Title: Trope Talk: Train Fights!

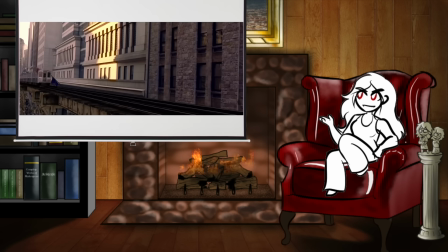And if the story factors in the idea that the train is out of control and needs to be slowed down or diverted before impact,
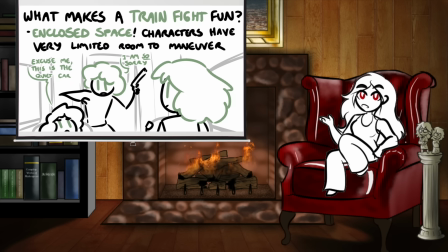that adds tension to the ticking clock that makes the whole thing feel even more exciting. But logistics aside, even if the characters traveling to the train's destination isn't central to the plot advancement, trains and similarly shaped modes of transportation have a bunch of qualities that make choreographing fights in them very interesting.
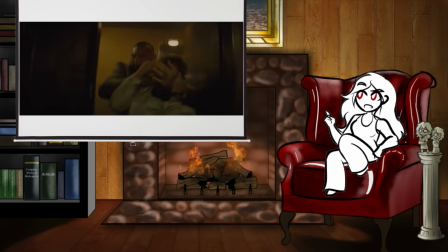Most obviously, they're an innately claustrophobic environment. Trains are narrow, fast-moving, cluttered environments without many places to hide.
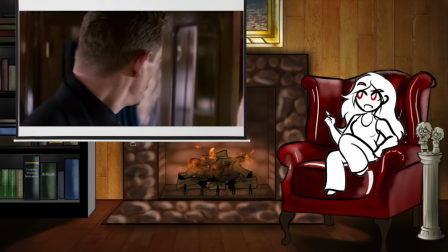This can be good for high-octane fights as well as more slow-paced, sneaky conflicts, like if the protagonist needs to hide from bad guys in a space that's barely ten feet across.
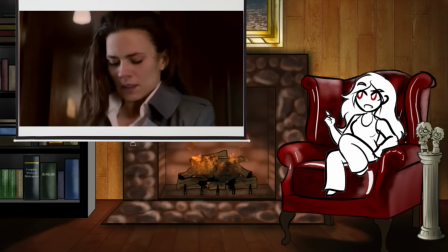Since a train is one big straight line, characters can't readily sneak past each other unless they go outside of it.
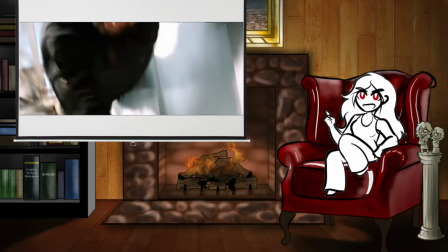And on that note, it is an absolute law of fiction that any characters fighting in or around a train must eventually take the fight on top of the train.
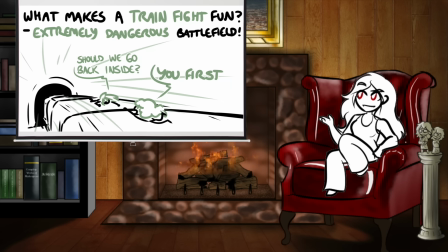The narrative benefits of this are obvious. This is an extremely perilous environment with high-speed hazards galore, even keeping one's footing is difficult and dangerous, and a character can be smoothly knocked out of the fight just by kicking them over the side,
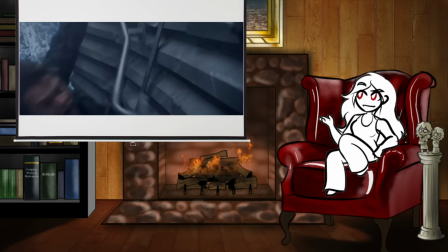which makes for clean and efficient minion disposal or a convenient fake-out death for a protagonist who goes over the edge, which is shockingly common, especially if the train is going over water.
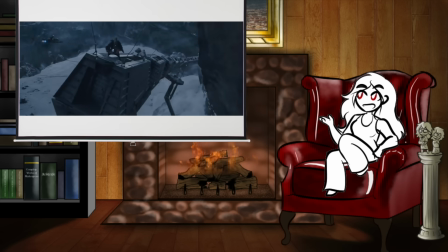Likely hazards include tunnels, inconveniently close spurs of rock, or support struts that our characters need to dodge around or get absolutely wrecked by.
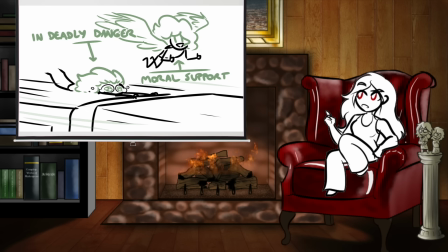Mileage may vary depending on a character's individual power set. For some characters, this is a supremely deadly threat, but if, for example, the character having a train fight is Spider-Man,
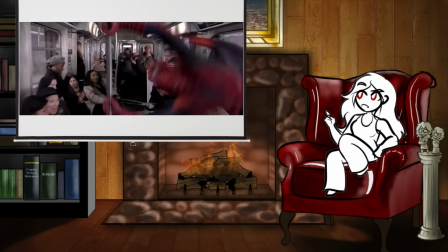the peril is significantly reduced and the fight mostly turns into exciting acrobatic spectacle. Characters with mobility-improving power sets can usually have a pretty good time with a train fight,
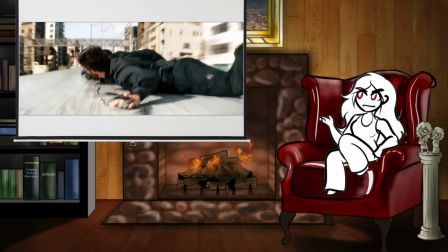but even high-powered characters who are just heavy hitters might have a much more uncomfortable time slowly and carefully trying not to get absolutely bodied by the environment around them.
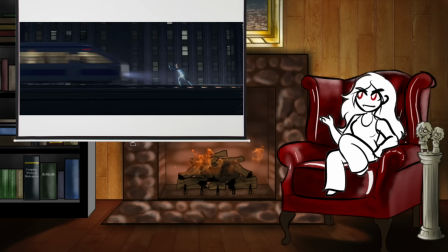And if they're particularly heavy hitters, they might end up in the unenviable position of needing to stop the train with their bare hands.
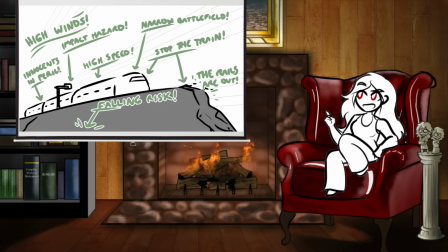This is actually one of the fun and subtle elements of the train fight. It provides a pretty versatile space of threat, so even if a character happens to have the right set of skills or powers to be categorically unconcerned with one of them, they can still end up having to wrangle something they're not prepared to just casually brush off. There's a reason trains are staples of superhero set pieces.
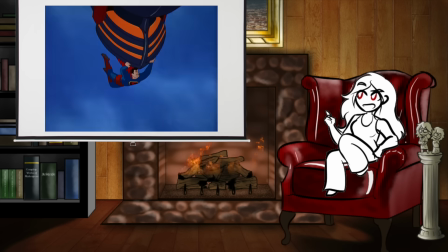Not even having Superman's powers will guarantee that a train will be 100% safe in his presence.
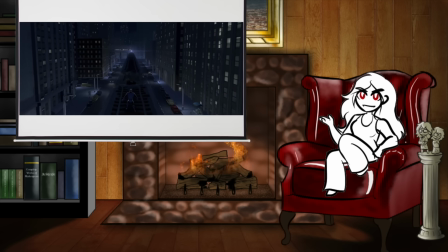And the primary reason this still manages to be a threat, even when the protagonists are mondo overpowered, is that your average train is full of regular people who are not mondo overpowered. If the heroes aren't navigating train choreography in fear for their own lives, they can definitely be persuaded to worry about the lives of everybody else.
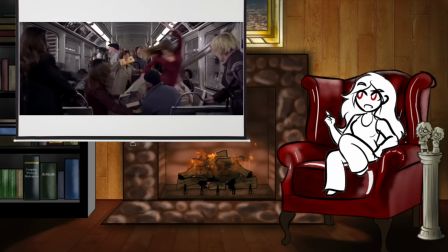This is why the runaway train threat is so popular.
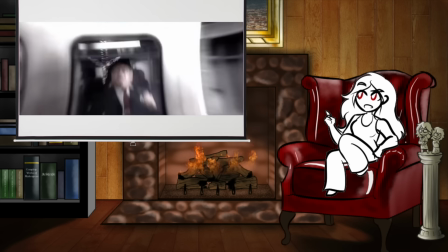The protagonists don't just need to worry about fighting off random mooks, they also need to worry about stopping 300 tons of high-speed metal before the laws of physics does it for them the messy way.
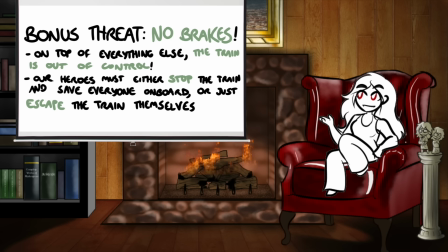The Runaway Train Threat is basically a free bonus plot point that comes bundled with the train set piece, and plenty of writers take advantage of the package deal by casually knocking out the train brakes and giving the characters one more danger to deal with.
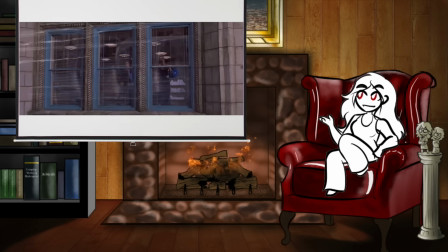If the train is full of innocent bystanders, they'll need to figure out a way to stop the train safely, which can be tough even for a super-powered badass, while if the train is empty,
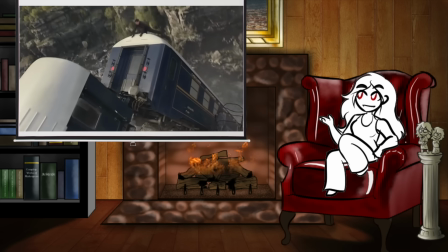they'll just need to escape it safely before it goes boom, which can be a challenge for anybody if it's going fast enough.
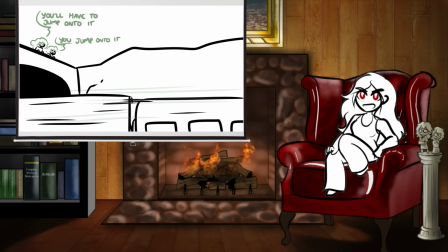And of course, a train can provide a fascinating plot hook even if the characters are completely unconcerned with riding it. If the characters aren't on the train, the rider just needs to give them a reason to want something that's on the train. A MacGuffin held by an antagonist is the most common lure, or just a MacGuffin being hauled as cargo. And this segues cleanly into the extra fun subtrope of the train fight known as the train heist.
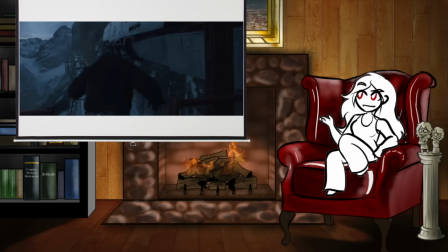It can include 100% of the same plot beats as the train fight, with the added bonus that the characters usually need to leap onto the moving train and break in from the outside.
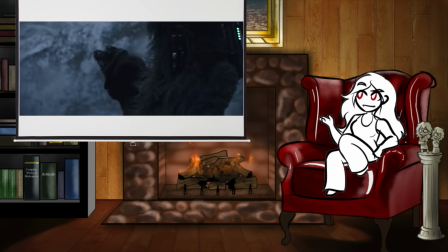This has all the same perils as a standard train fight, plus an element of stealth, especially if the train has guards to prevent exactly this kind of thing.
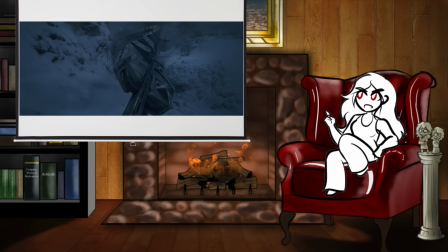Train heists have the same final stop ticking clock as any train fight, with the added tension that the characters heisting the train almost certainly want to be well away from it by the time it arrives at its destination. Not only is the train probably well guarded, it's heading directly for the people likely to be most upset if it gets robbed.
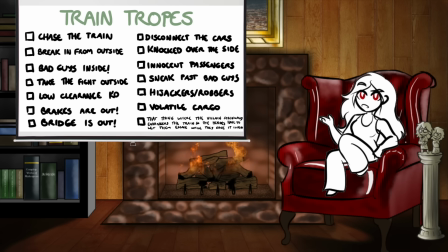There are several little subtropes that are basically just stock beats of a train fight, train-related hazards or complications that pop up pretty regularly. The runaway train threat is the big one, but one common factor is how the characters manage to get onto the train in the first place.
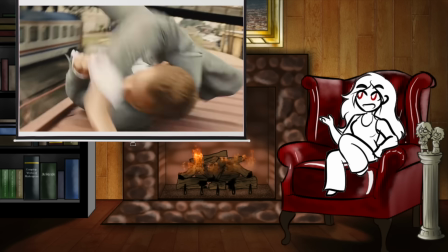If they don't board at the station like a civilized person, they probably have to launch themselves onto it from a height, catch up to it in another vehicle, or somehow both at once.
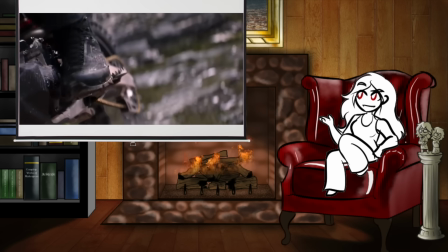Which is a fun and impressive stunt, even though, narratively speaking, the character is basically never actually in danger of missing the jump.